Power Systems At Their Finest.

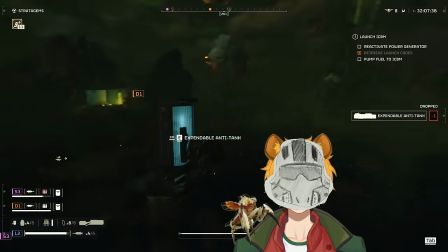0s
Power systems. The adult equivalent of an imaginary kindergarten fight where you make pretend powers to beat their pretend powers.
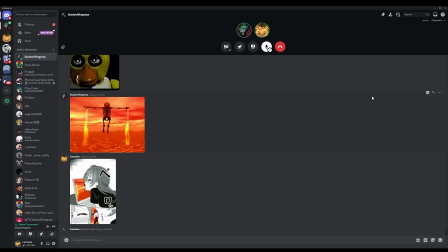6s Yo. What dude, what is it? Uh, so if I had this power of like this purple ball that I was able to fling at you and basically vaporize you, what would you do? Um, well, I would cut the ball in half, so it wouldn't hit me. But I'm still there. Well, no, I could just, it vaporizes it. No, but I cut the ball.
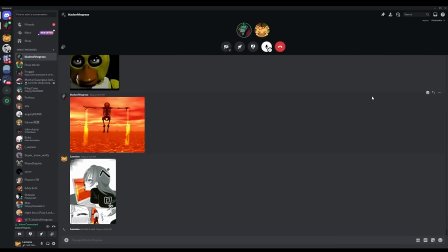26s Well, how about me? I'm still alive. I could just throw another one. You, what are you talking about? No, well, well, I have this force field that I can never get cut. I can never get touched. Okay, well, I'm not touching you if I'm splitting you apart directly.
No, no, I have, I- Okay, but seriously, what is a power system?
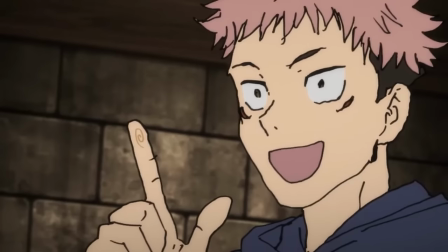41s
A power system typically refers to the rules or mechanics governing the supernatural abilities possessed by characters within a particular series.
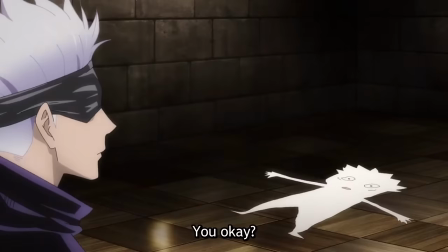48s
These power systems often play a central role in the plot and character development.
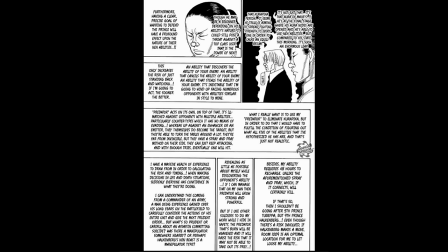52s
Some examples include- Then in Hunter x Hunter, Stans in Jojo, Cursed Energy in JJK,
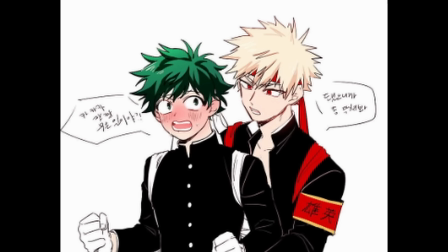59s
Devils in Contracts in Chainsaw Man, Quirks in My Hero Academia, and Breathing Techniques in Demon Slayer.
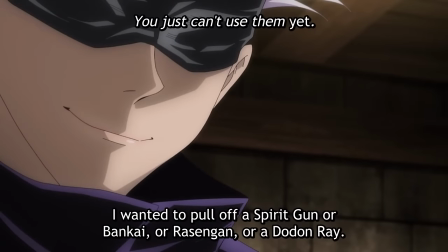64s
Most authors use these power systems as a plot device to put their characters in sticky situations to leave readers or watchers in suspense,
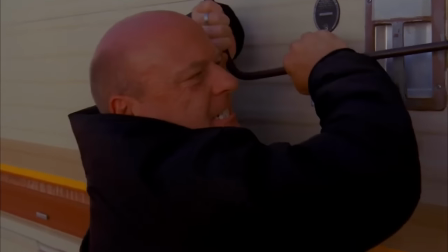71s
wondering how they will either triumph over it or succumb to their not as desired position. This idea is better known as writing your characters into a corner.
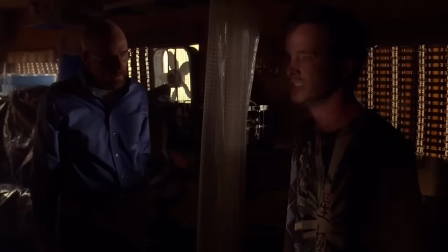78s
An American show I know implemented this very well as Breaking Bad, specifically in Season 3 episode 6.
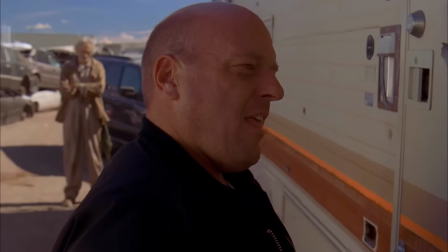84s
In this episode, both Walter and Jesse are trapped in a van with Hank right outside. This situation is obviously not ideal, but that is the entire point.
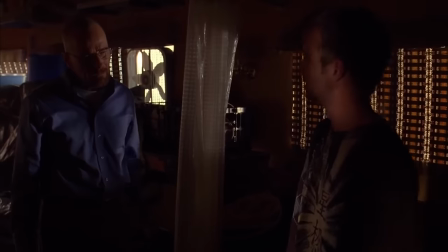93s
While we're watching, the audience is constantly wondering how he will get out of this lose-lose situation.
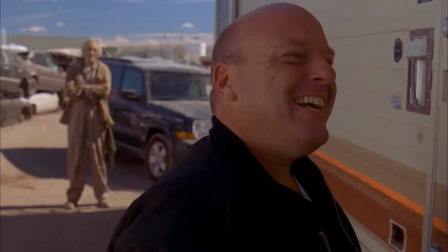97s
Walter eventually triumphs over this, but the journey to get to it is what makes this scene so powerful.
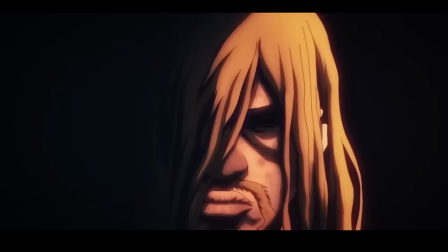103s
A more anime-esque example can be seen in Vinland Saga season 2, where Canute invades the farm.
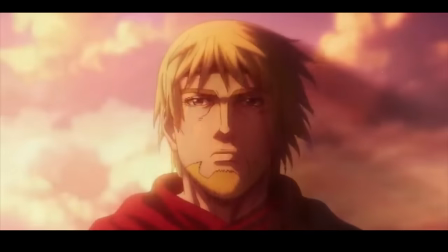107s
It seems futile for Thorfinn to keep up his ideals of pacifism, but he does it anyways. and due to those solidified ideals,
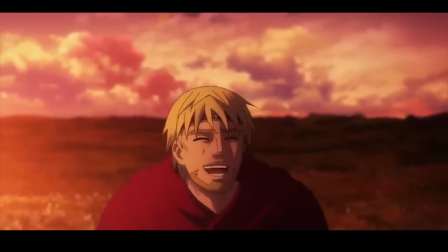114s
gains the respect of both Canute's army and Canute himself, with him deciding to stop his advancement.
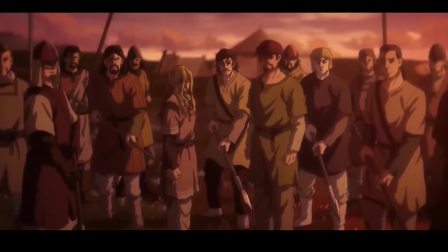119s
Again, writing your characters into a corner and figuring out creative ways for them to get out of it is what keeps the audience in suspense and waiting in anticipation.
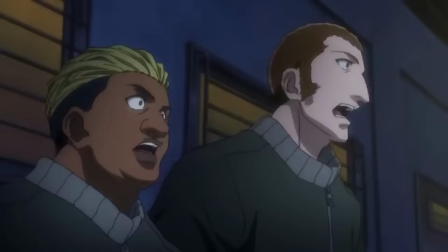127s
Power systems have a way to both let the author write their characters into a corner and as a way to help them get out of said corner,
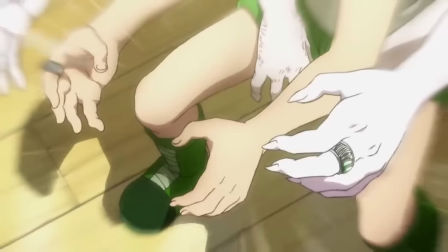133s
and if done correctly, can showcase masterful writing.
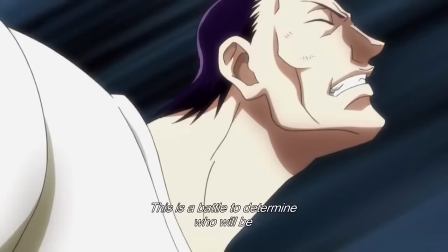136s
If the authors are able to follow the rules of their set power system, it doesn't really feel like the authors are cheating their characters out of death,
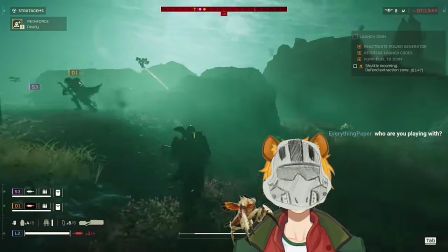143s
but instead using their brains and wits to figure out ways around it. In my opinion, there are two ways writers can go about implementing these power systems into anime or mangas.
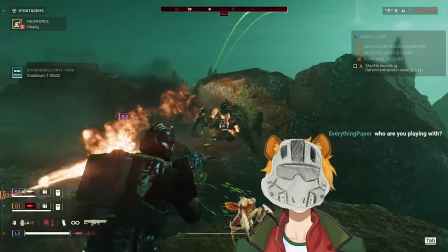152s
The first method involves explaining the power system in extreme detail rather than surface level.
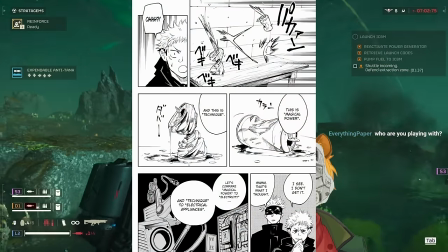157s
This gives readers or watchers context to later plot points.
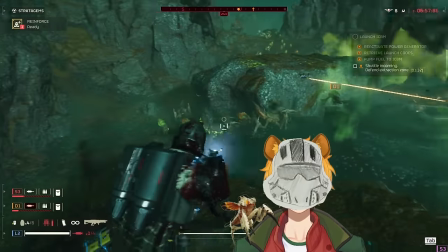160s
This can commonly be seen in more complex power systems like cursed energy, stance, and even breathing techniques in Demon Slayer.
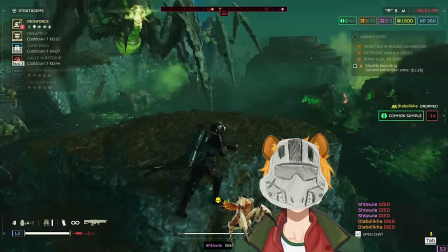166s
And while it can get pretty complex as the story progresses, It is the most believable and reliable,
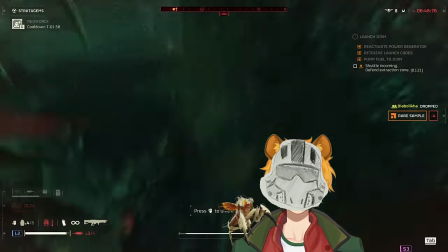172s
since from day one the audience is given a structure and context on how the power system works.
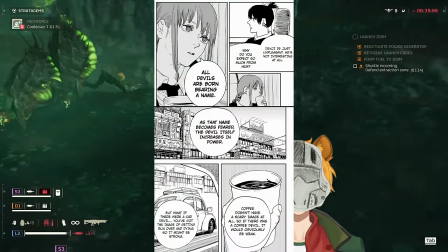177s
The second method involves keeping the power systems in a shroud of mystery, only leaving breadcrumbs or hints on how a certain power system or character's powers work.
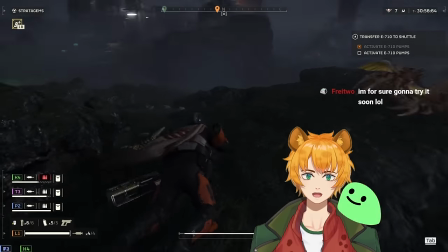186s
This method can feel the closest to a deus ex machina, but if the author is able to explain it with enough context beforehand, can lead to very iconic scenes.
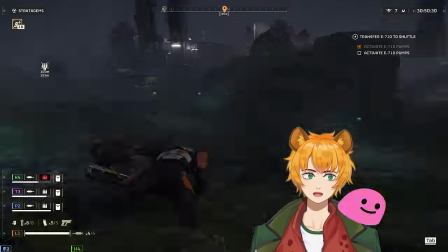194s
Some that come to mind are contracts in devils and chainsaw man quirks in my hero
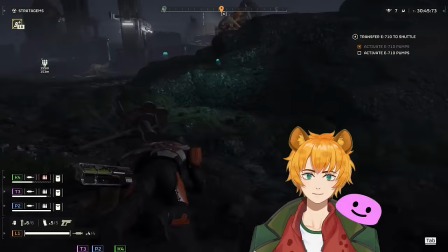198s
academia and maybe breathing techniques from demon slayer But that might be a little bit of a stretch. Honestly, I have no idea where to put demon slayer I'll let you guys decide in the comments with that out of the way today I wanted to talk about some
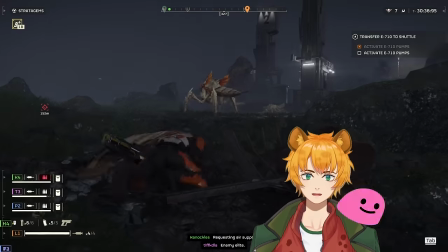210s
instances that portray the idea of using power systems as a plot device Specifically in regards to putting their characters into a corner.
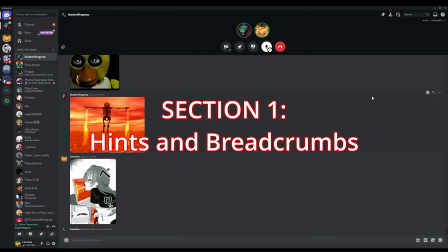217s
So anyways, let's get started I have this I have this barrier.
You can't touch me. Yeah, well, I'll cut your barrier then Well, then I'll push you away. My purple can go blue and red and I could push you away with my blue Yeah, and then I'll cut the blue and then what do you do? You can't! I can push away the blue.
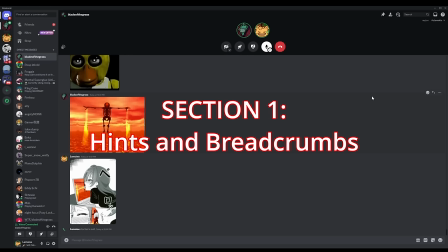230s I can push away the cut with the blue But the blue gets cut away by my cut No, no, no, no, no Yeah, well, no!